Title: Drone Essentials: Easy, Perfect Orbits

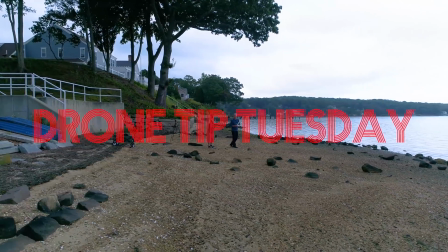[0:00]
It's Drone Tip Tuesday, and I'm going to show you how to do the perfect orbit.
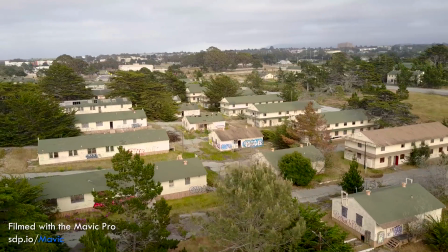[0:03]
An orbit is a move where the drone rotates around a subject, giving you a great view.
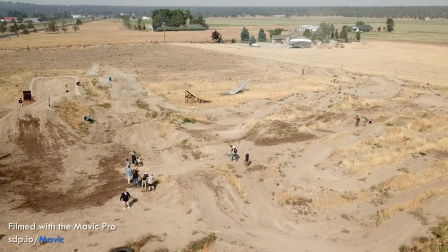[0:09]
It's perfect for establishing shots or just showing the action in a more interesting way than a static shot. I know, your app will allow you to do it automatically, but I kind of hate that. Because first you're giving up control of your drone, and I'd rather be able to adapt to changing conditions than just having an app do it. But also the app takes kind of a long time to set up and I can do an orbit with these steps much, much quicker. And that means I get the drone in the air and then back down in less time, keeping my drone safer, keeping everybody safer. So step one is to pick your operating altitude.
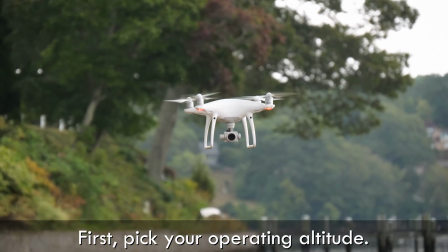[0:46]
Fly out at the distance and altitude that you want and decide what angle you're going to get.
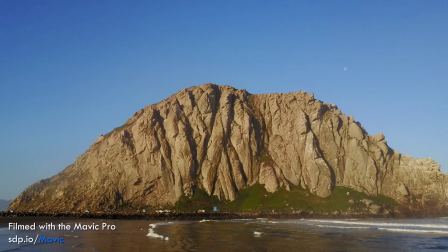[0:52]
Usually lower is going to be better. People will go way up in the air, but I like to see the line of the subject breaking the horizon.
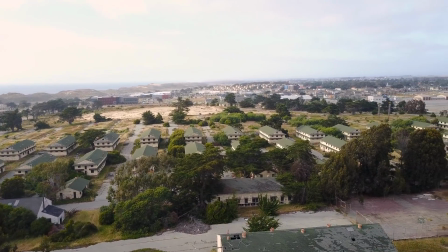[0:59]
Leave yourself a little room to crop, since especially these DJI gimbals tend to be a little off-level, so when you do level it in post, you're going to have to crop in a little bit tighter than you might have been expecting. Next, you're going to pick where you're going to start your orbit. Think about your drone rotating around the subject in that big path.
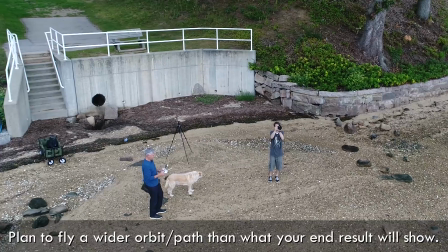[1:16]
Go a little farther beyond the original extreme so that you have a chance to get your sticks all perfectly calibrated before you actually start the shot that you want to use in your final production.
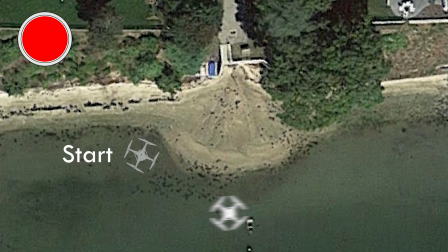[1:28]
For example, if you want to start your shot here, start by flying back here.
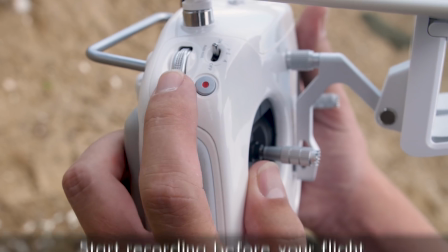[1:35]
Now that you're in your starting position, hit record and start moving.
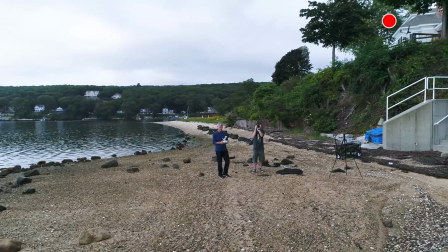[1:39]
You're recording early, but the process of hitting the record button will actually jar your controller a little bit, and that in turn might shake your drone a little bit, and we want the shot to be as smooth as possible,
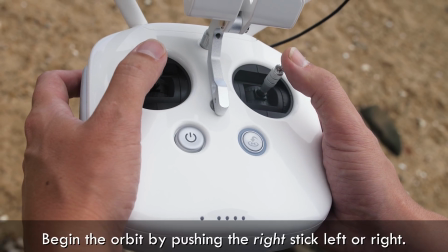[1:50]
and it's easy to trim off the end in post-processing. Now you're going to move the right stick to one side or the other, depending on which direction you want to rotate. The right stick is going to determine the speed of your rotation. You don't want it to be too fast or too slow.
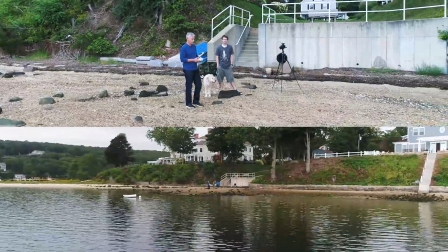[2:05]
I know that's kind of vague. The closer you are to the subject the slower you're going to be and the farther you are from the subject the faster you're going to need to be to show any kind of rotation. But if you're going too fast then it's going to look like a drone shot and the movement of the drone itself is going to be distracting people from the shot and of course it's not about the drone but about the subject you're filming. So err on the side of being a little too slow. Now that you've got the right stick in motion, you're just going to hold it there.
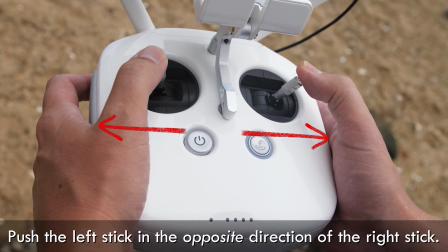[2:28]
You're going to work the left stick now and push it in the opposite direction. So if the right stick is going right, the left stick is going to go left.
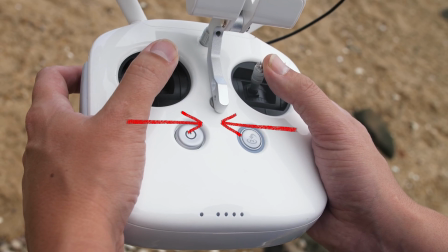[2:35]
If the right stick is going left, then the left stick is going to go right. Either they'll both be in the inside or the outside of the controller. Push the left stick just as far as you need to keep your subject centered in the frame as your drone is moving left to right.
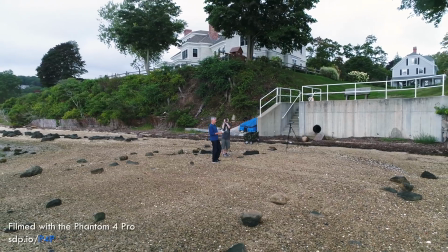[2:51]
If you do this just right,
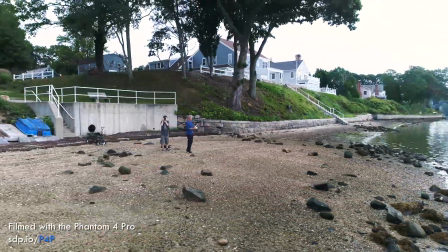[2:52]
the drone will be the same distance from you throughout its entire orbit and your subject will be in the middle of the frame the entire time. This takes a little bit of getting used to. When you first start flying you'll see that the subject might shift in the frame a little bit to the left or right.
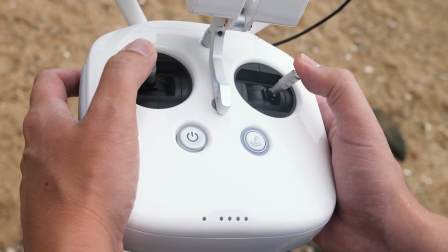[3:07]
That just means you need to adjust the left stick a little bit to speed up or slow down the rotation to match the movement of the drone. It takes some practice. So before you actually plan to film anything get out there try just orbiting around yourself someplace where you plenty of open space.
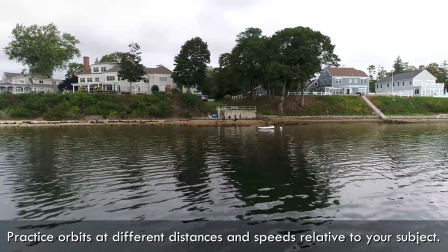[3:24]
Try it at different distances and different speeds because it really is a matter of just developing that sort of muscle memory in your hands. Now that you've figured out where the sticks need to be, hold them still. Hold them still for at least 10 to 15 seconds.
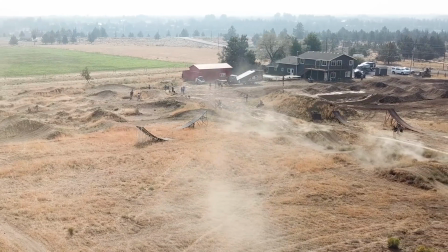[3:37]
Most of the time when I include a drone shot in a video it's anywhere from three to six seconds, but I like to leave myself a little extra room. Plus you might say do a crossfade which might burn an extra second on either end of the clip. Nobody ever complained about having too much footage but lots of people complain about not having enough footage. The next step is to repeat that three to four times.